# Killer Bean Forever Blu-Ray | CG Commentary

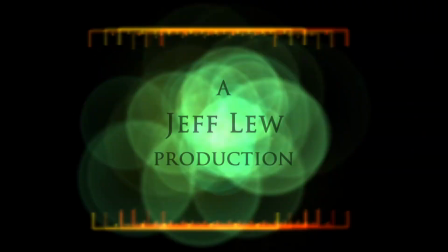(0:01)
Hi, this is Jeff Liu, and this will be the CG animation commentary where I talk about the technical details of Killer Bean Forever.
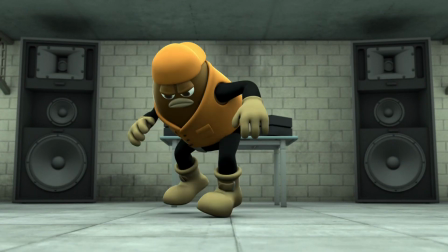(0:10)
And let's start with the dancing scene. So the dancing scene was mostly motion capture.
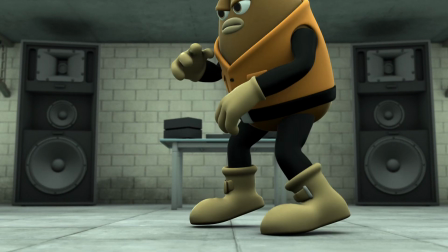(0:16)
I just retouched up on top of the motion capture. And I started pretty easy with still cameras.
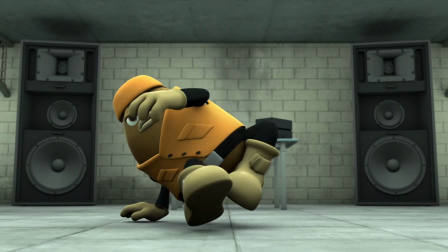(0:24)
Nothing's moving, just the character.
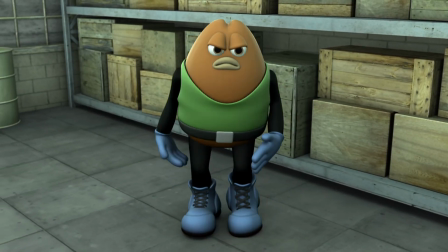(0:27)
Now going into this shot, this is one continuous shot and it lasts about 1 minute and 30 seconds.
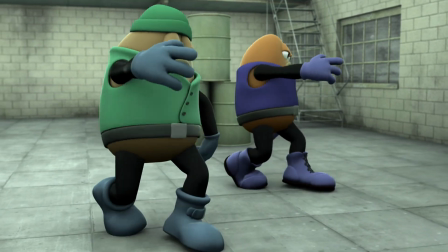(0:33)
And I tried to experiment with the camera movement a little bit with changing and shifting the camera angle to the beat of the music.
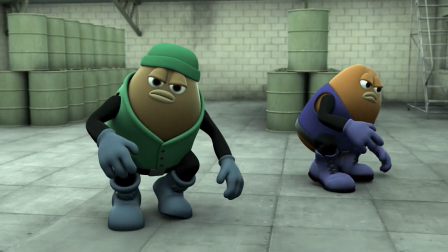(0:42)
So that's something I wanted to play around with.
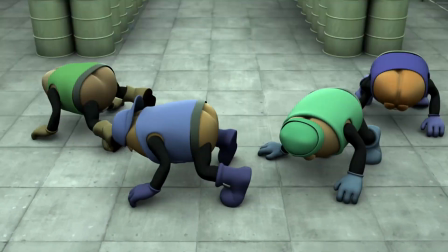(0:45)
This shot gets bigger and bigger, and I was using 32-bit software at the time, so I kept running out of memory
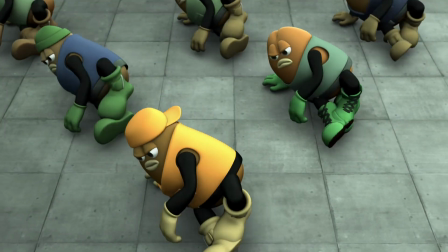(0:55)
when I added more and more dancing beans.
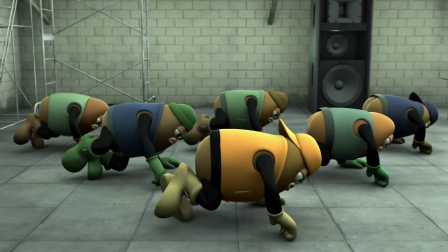(0:57)
So what I did was I split up this shot into 3 different scene files, and I just edited it together
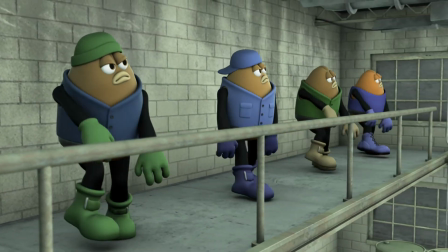(1:05)
to be one continuous shot, but really it was 3 different shots, just for memory's sake.
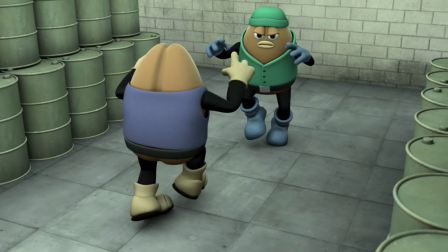(1:11)
So the dancing beans were all using pretty much the same animation,
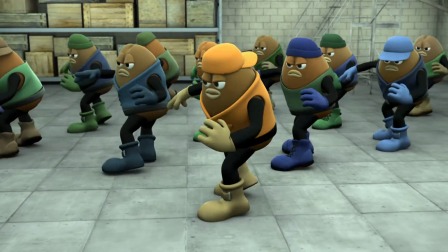(1:17)
but I offset them by 2 or 3 frames to get that organic feel, and you can see that a lot in this part right here where the beans aren't totally synchronized.
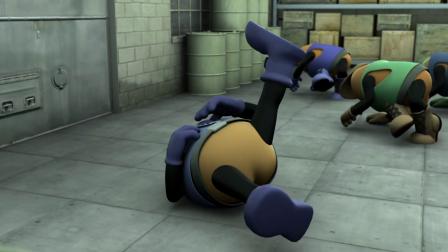(1:26)
They're kind of off by a little bit, and I felt like that gave them a more natural look to them, so it's not so choreographed, you know.
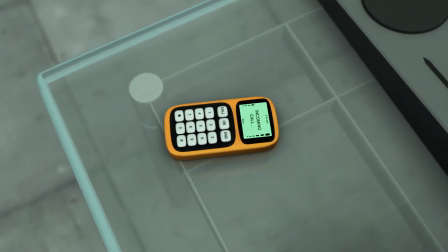(1:34)
It's one organic mass. And we're coming to the end of the shot, and the orange bean,
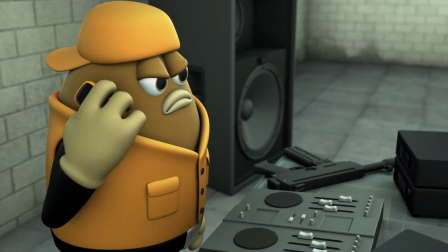(1:42)
I had like 3 different orange beans in that one shot, so I turned them on and off as I needed them.
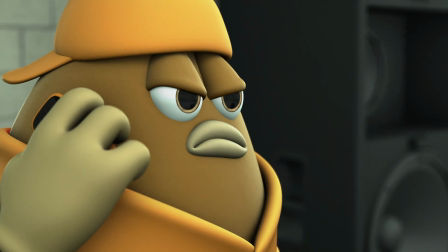(1:50)
It wasn't animation on one character for the entire shot.
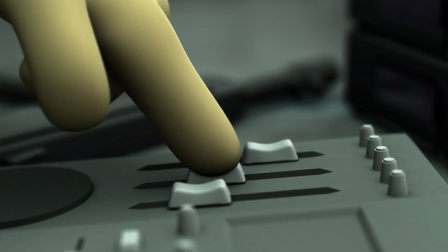(1:55)
It was just like a bunch of different orange beans.
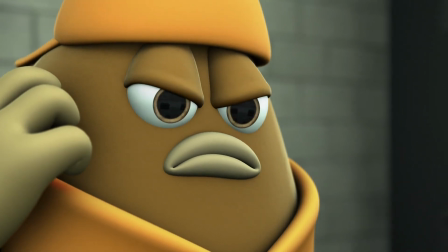(2:01)
So I use a lot of shallow depth of field, especially on close-up shots.
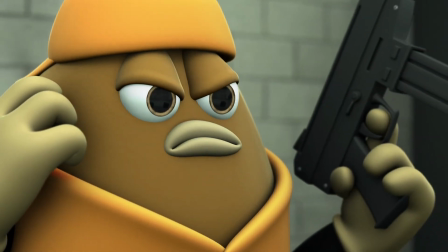(2:07) Alright, sucker. You come down here, we can dance.
And I feel like shallow depth of field really gives that cinematic look.
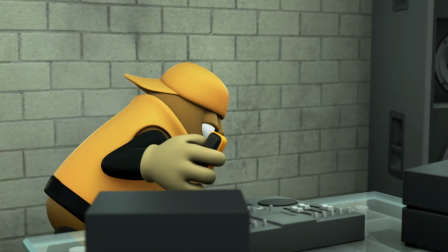(2:16) Beach.
But rendering close-up shots really takes a lot more rendering time because of the sampling.
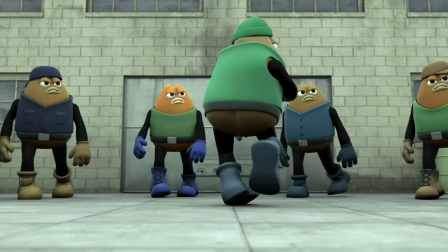(2:24)
The rendering samples go up the more out of focus things are in the background.
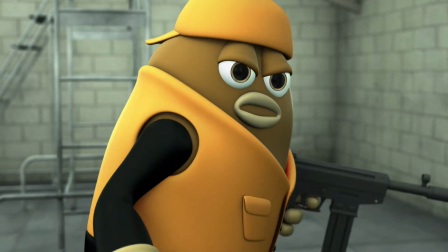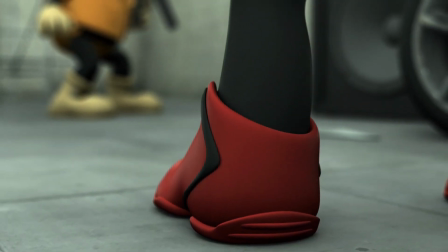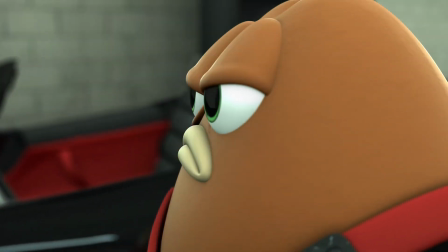(2:40)
So here's the introduction to Killer Bean, and it's like a revealing type of camera move.
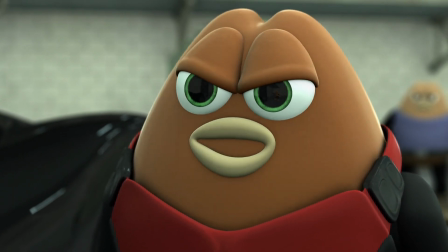(2:46) I don't get enough sleep.
I get Most of the head acting and head motion and lip syncing was
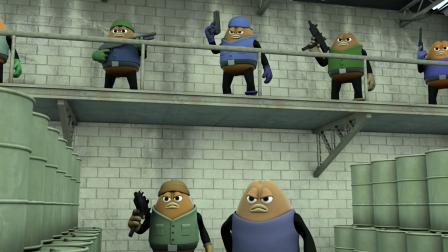(2:53)
using my poor man's motion capture, and I'll talk about poor man's motion capture a lot.
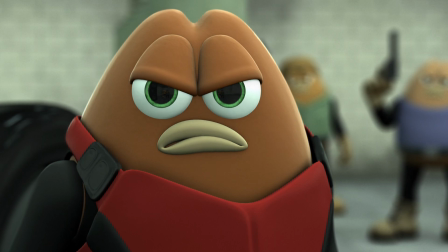(2:59)
You could see how I did it in my making of Killer Bean Forever featurette on this DVD.
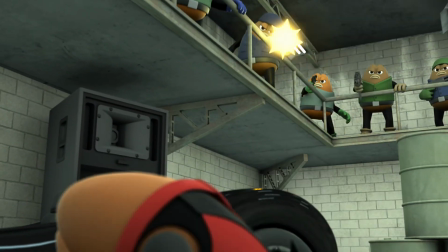(3:05)
Now we're getting into the action. Almost all of the action was hand keyframed, except for the rigid body dynamics.
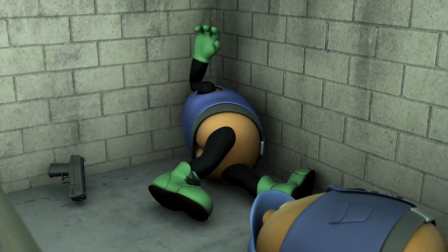(3:14)
Like when the beans get shot, they bounce off the floor, they bounce off the walls, and that's something I didn't want to animate because
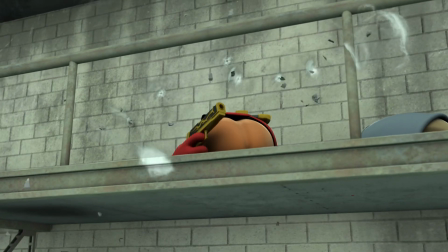(3:23)
doing something like that is really difficult to make sure that the hands and feet don't go through the ground or the walls when they bounce off of them.
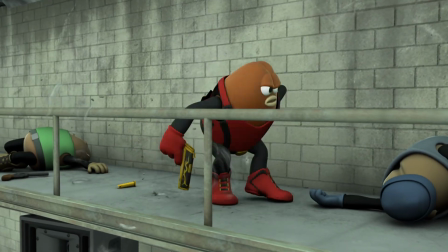(3:33)
So I used a lot of shaky camera motion here, and the shaky camera motions tracked.
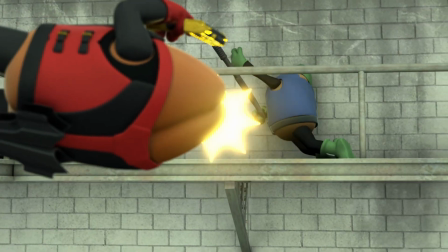(3:41)
I had a real camera and I tracked a dot on the wall,
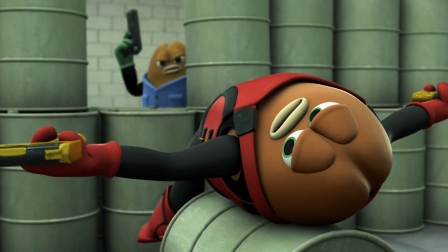(3:44)
and I just shook the camera around and I tracked that motion, and then I added that into my scenes here.
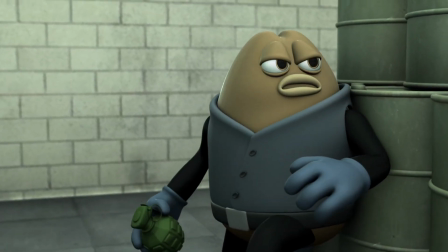(3:50)
This part here is particularly hand animated because I couldn't really get motion capture that fit what I wanted it to.